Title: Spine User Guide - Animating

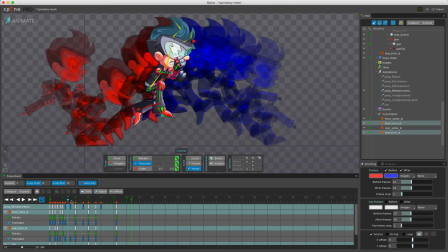4:48 Pose to Pose is ideal for most animations because it focuses on the most important aspects of the animation first.
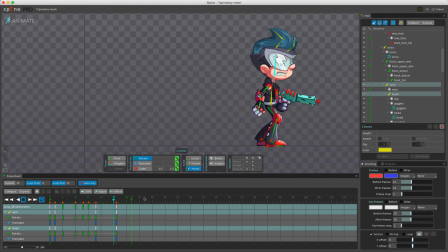4:55 This greatly reduces the amount of adjusting needed later on, which can save an enormous amount of time.
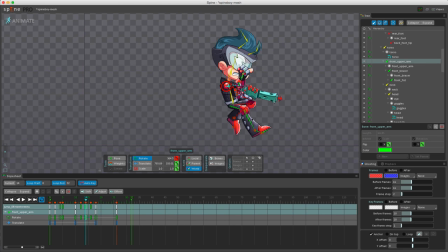5:02 Pose to Pose also makes it easy to visualize your entire animation before painstakingly adding the details that really brings it to life. The drawback to Pose to Pose animation is that your animation can end up looking choppy or robotic if the movement between major poses is not done well.
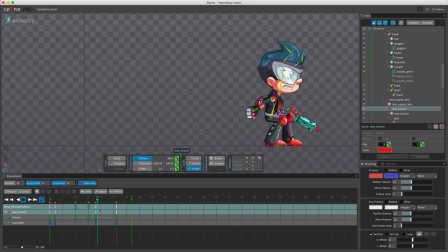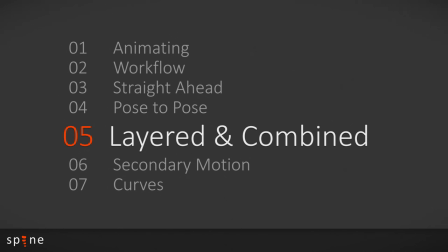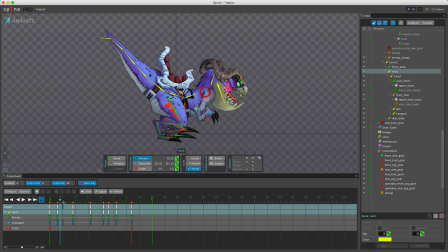5:30 Layered animation is done using multiple passes, animating only a subset of the skeleton each pass. In this animation the raptor dictates Spineboy's movement, so Spineboy is hidden to avoid distraction while the raptor is animated. It would be much harder to animate both the raptor and Spineboy at the same time.
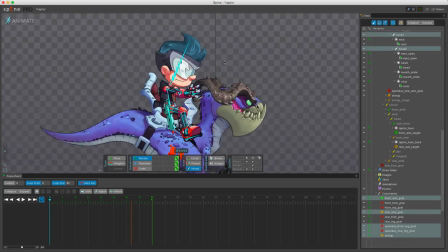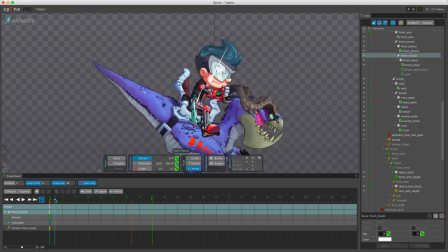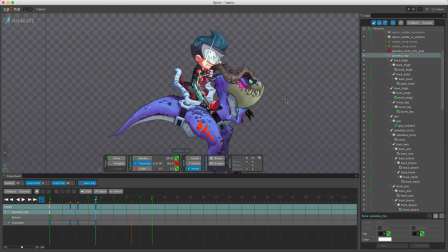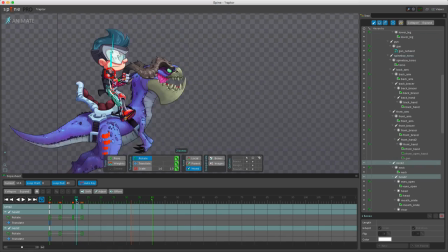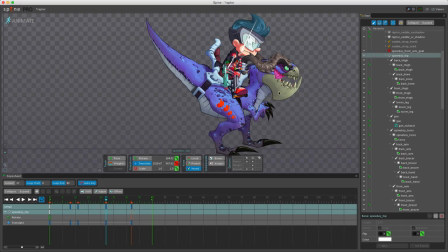6:15 It is often useful to combine the techniques. For example, First using pose to pose only for movements that must be in the animation and then going over the animation multiple times using straight ahead combined with layered animation
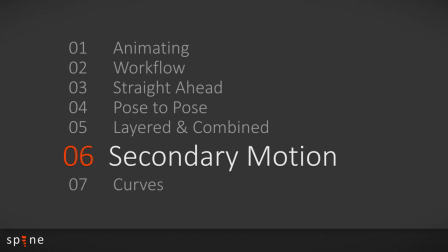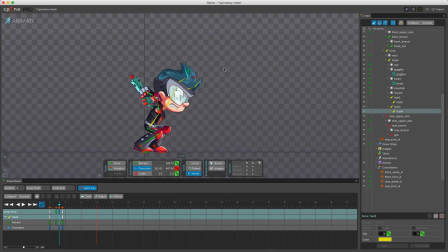6:35 Secondary motion is motion generated as a reaction to the primary motion and makes the entire animation feel more natural Often secondary motion is slightly delayed from the primary motion For example,
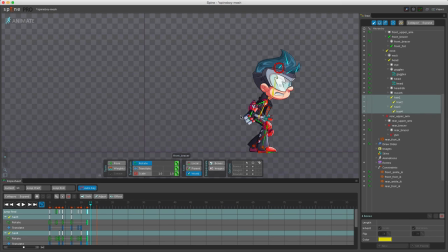6:49 here are items such as a scappard or cape typically move or bounce as a result of the character moving.
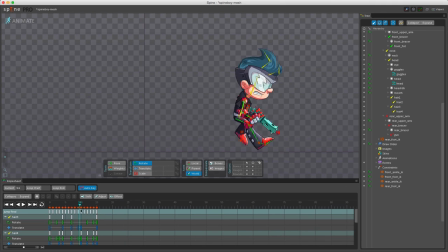6:56 If these items move together with the primary motion, the animation will feel robotic and unrealistic. Here I am adding secondary motion to the hair on Spineboy.
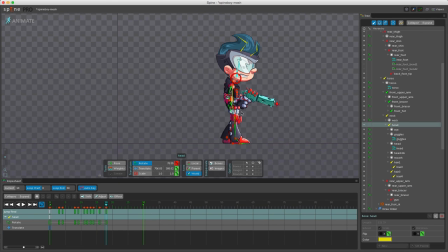Secondary motion is often done as the final polish for an animation. If done too soon, it can make editing the major poses difficult.
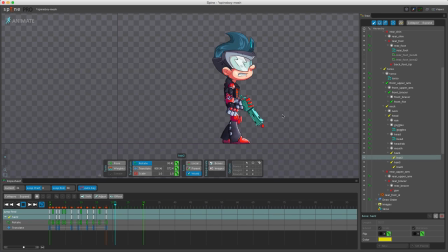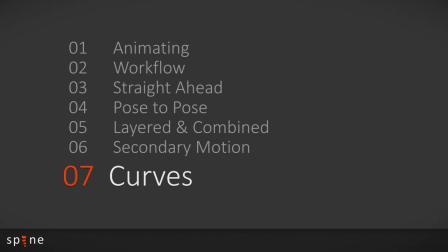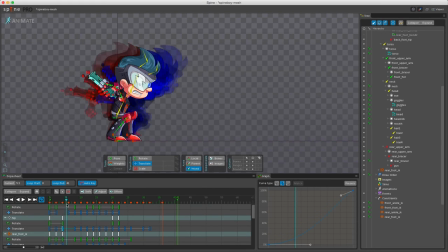7:36 Curves allow the animator to adjust the speed of a transition between keys.
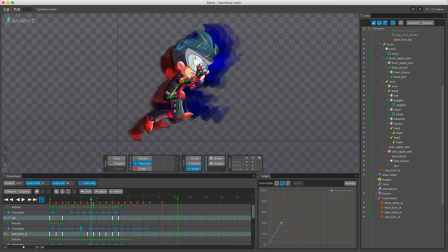7:41 If all the parts of a skeleton are moving at a constant speed, the animation can end up looking robotic and lifeless.
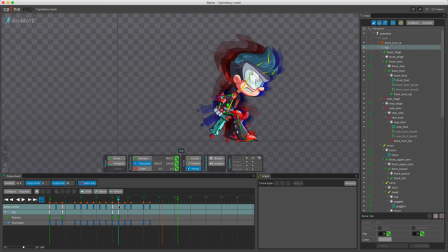7:47 Here I am adjusting a curve on Spineboy to make his jump look more natural.
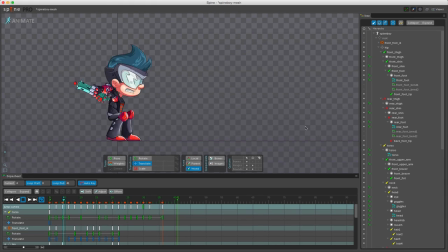8:04 I hope you found this video helpful. In the next one we will cover some of the different attachment types you can use, so bye for now.